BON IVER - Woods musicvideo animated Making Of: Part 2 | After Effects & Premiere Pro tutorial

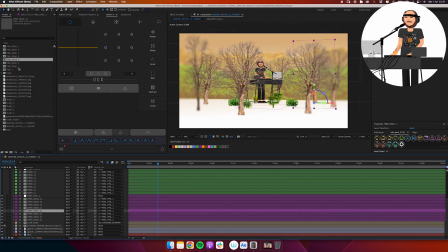[4:08]
So I've gone ahead and done that for the background.
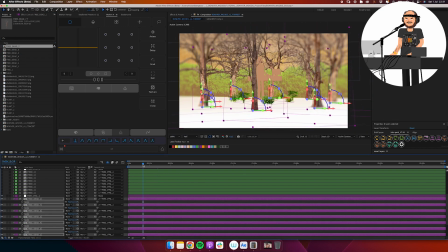[4:10]
Everything is this kind of milky beige orange tone at the moment to have a little bit of a fall autumn vibe,
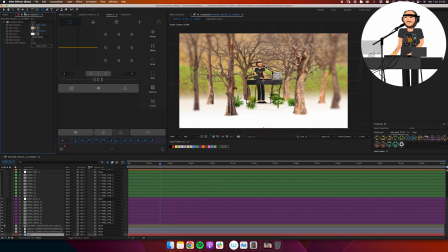[4:19]
and maybe we stick with that, maybe we end up changing it, but that's a nice way of working with just the CC toner effect to switch up the way that original photos
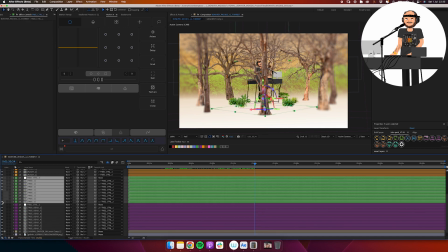[4:28]
look that can be kind of boring and kind of too simple. And we'll go ahead and make some big updates to the trees a little bit later on as well.
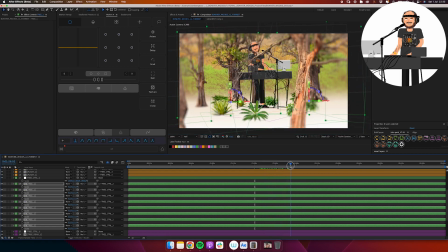[4:38]
I'm just going through and checking the movement. I do want trees in the foreground,
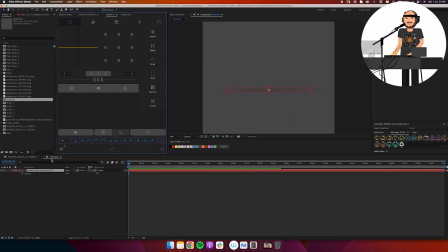[4:43]
but I don't want them to end up being too distracting when they're going in front of the camera and covering up the character. Another part that I want to do here is just add a bit of shadow under the trees.
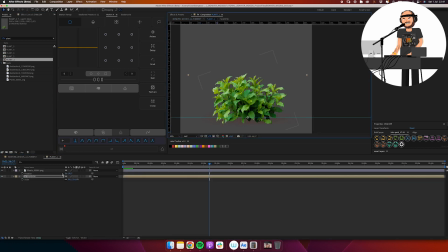[4:55]
I've created a separate composition for the shadow, and then I just need to go through and add that to every single comp, because this is not something I thought of from the beginning.
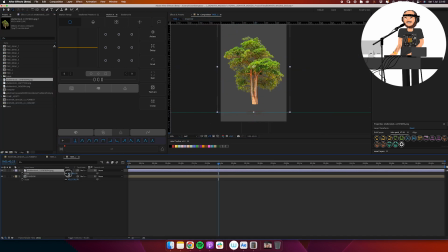[5:03]
It's something that I came up with, but I do want to make sure that that shadow is included into every composition of the trees and plants, so they all feel firmly stuck to the ground and part of the environment in a better way.
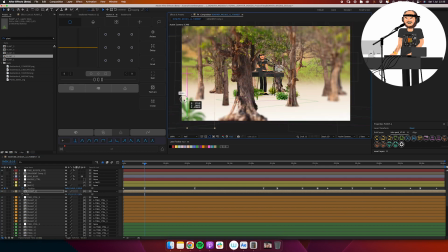[5:19]
We'll just go ahead and add some foreground elements using the same plants that we have close to him,
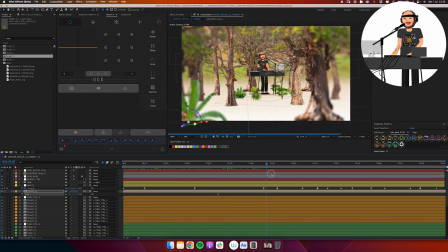[5:26]
but I'm just importing that as a separate comp and placing that much closer to the camera.
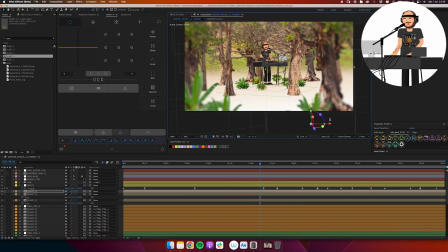[5:31]
And we're still using the camera lens blur that we set up in the
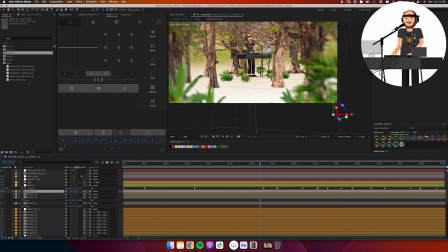[5:36]
concert version, so that's blurring everything on the edges. So that means that the things in the left and right corners of the screen here are going to be out of focus, and that's exactly the way that I want it to look.
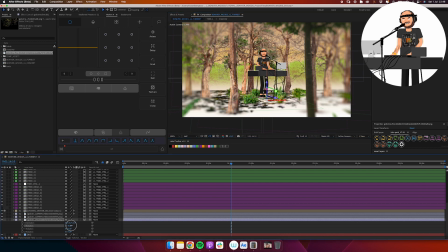[5:50]
Another part of being in the forest is anchoring the character in here.
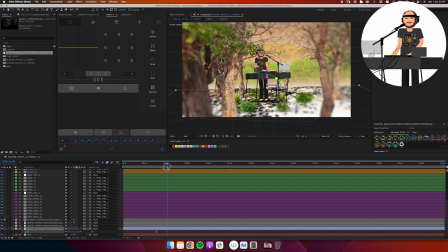[5:55]
A nice way of doing that is adding some shadows like this, kind of based on the leaves of the trees.
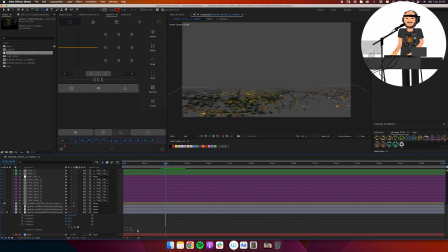[6:01]
So if the sun was to be shining down on him in that forest environment and there's trees above it, those trees and those leaves obviously would cast a shadow.
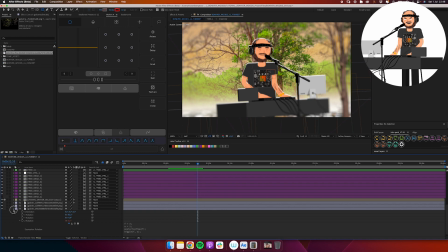[6:10]
And they would cast a shadow on the ground, which is what I'm working on now, but they would also cast a shadow on him.
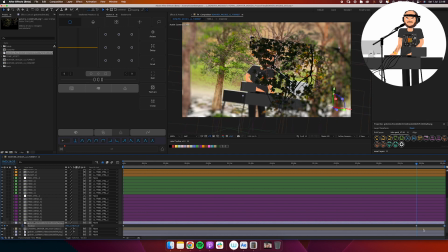[6:16]
So I'm adding a separate version of it, and I'm just animating that layer from left to right, so it has a little bit of movement throughout the animation.
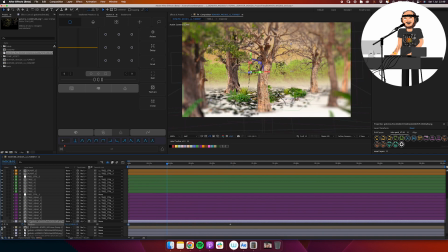[6:24]
And then I'm going to use him as a matte, so this leaf layer only shows up on top of him.
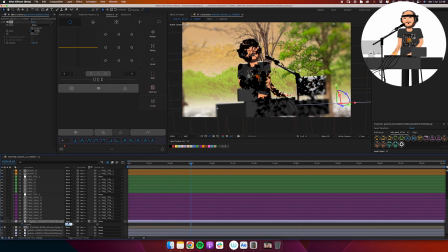[6:31]
And then I just need to add a black fill and turn down the opacity,
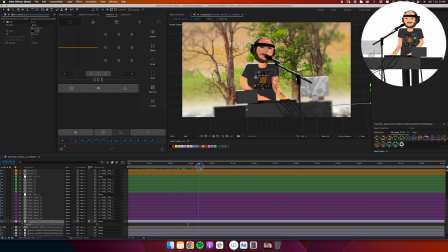[6:34]
and pretty quickly we have something that looks like sun shining down on him, leaves casting a shadow on him,
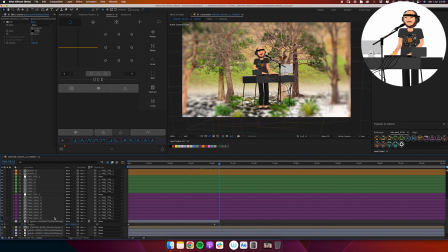[6:41]
and casting a shadow on the ground as well, to make this whole environment tie itself together even better.
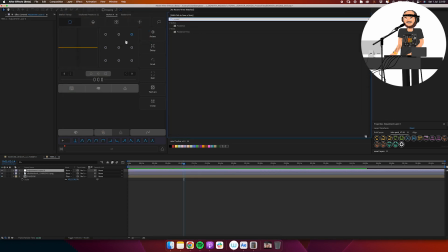[6:49]
A fun idea I came up with while working on this was I was looking at the trees and I felt like these are kind of boring,
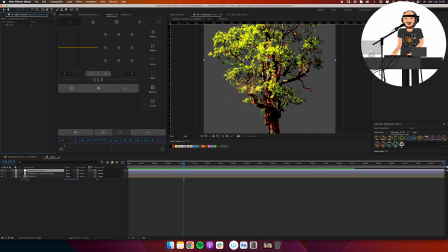[6:55]
so I'm gonna try out the posterize effect to just turn down the number of colors available.
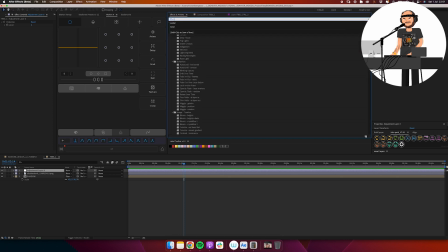[7:01]
This is really like compressing the number of colors or converting it into like a GIF or something.
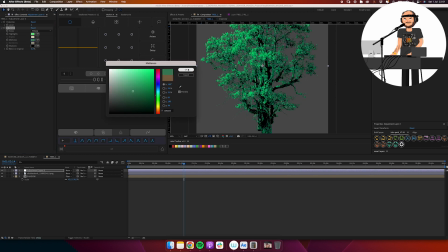[7:07]
But then on top of that, I can use the CC toner that I talked about before of changing the highlights, midtones,
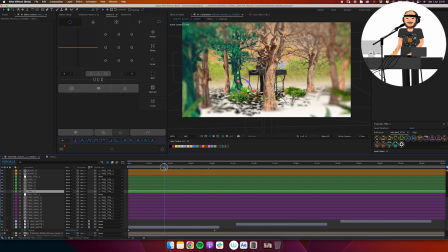[7:14]
and shadows, and really deciding on these colors to create a way more sci-fi-y looking kind of tree,
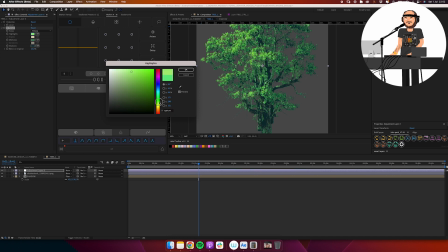[7:21]
where it's being tinted to different colors that of course it wouldn't in the real world.
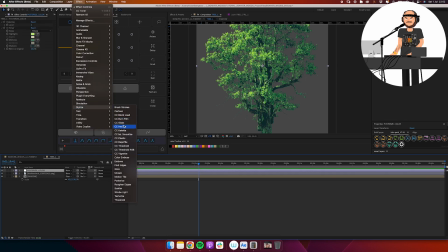[7:27]
But this is a pretty fun effect, giving it its own spin. And on top of that, I also want to go ahead and just add a mosaic effect to just make it again feel a little bit more compressed,
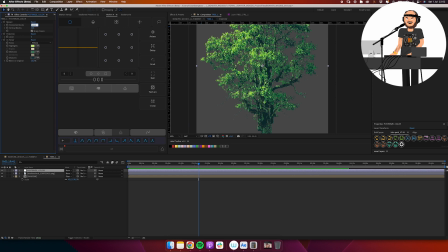[7:41]
not necessarily creating something super pixel art based, but it's sort of going in that direction.
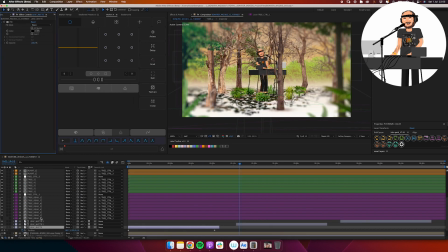[7:47]
And with the mosaic effect, you can control the number of basically pixels that you want to show.
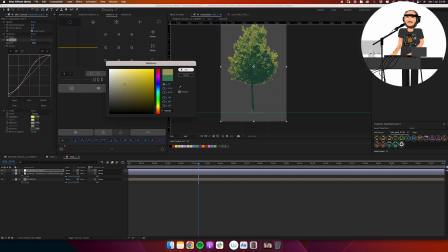[7:53]
So I'm just using this as a fun technique of switching up the trees where they don't look like random photos that are just pulled in.
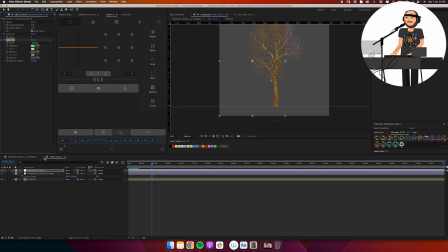[8:02]
They kind of feel like this weird made up sci-fi-ish environment that, again,
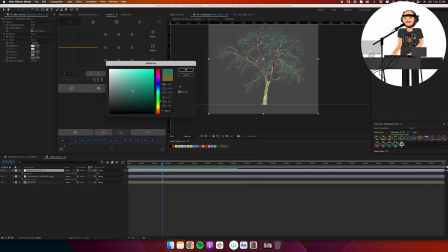[8:10]
I think goes in sync with the song and the way that it sounds, because that also feels very otherworldly, especially the live version.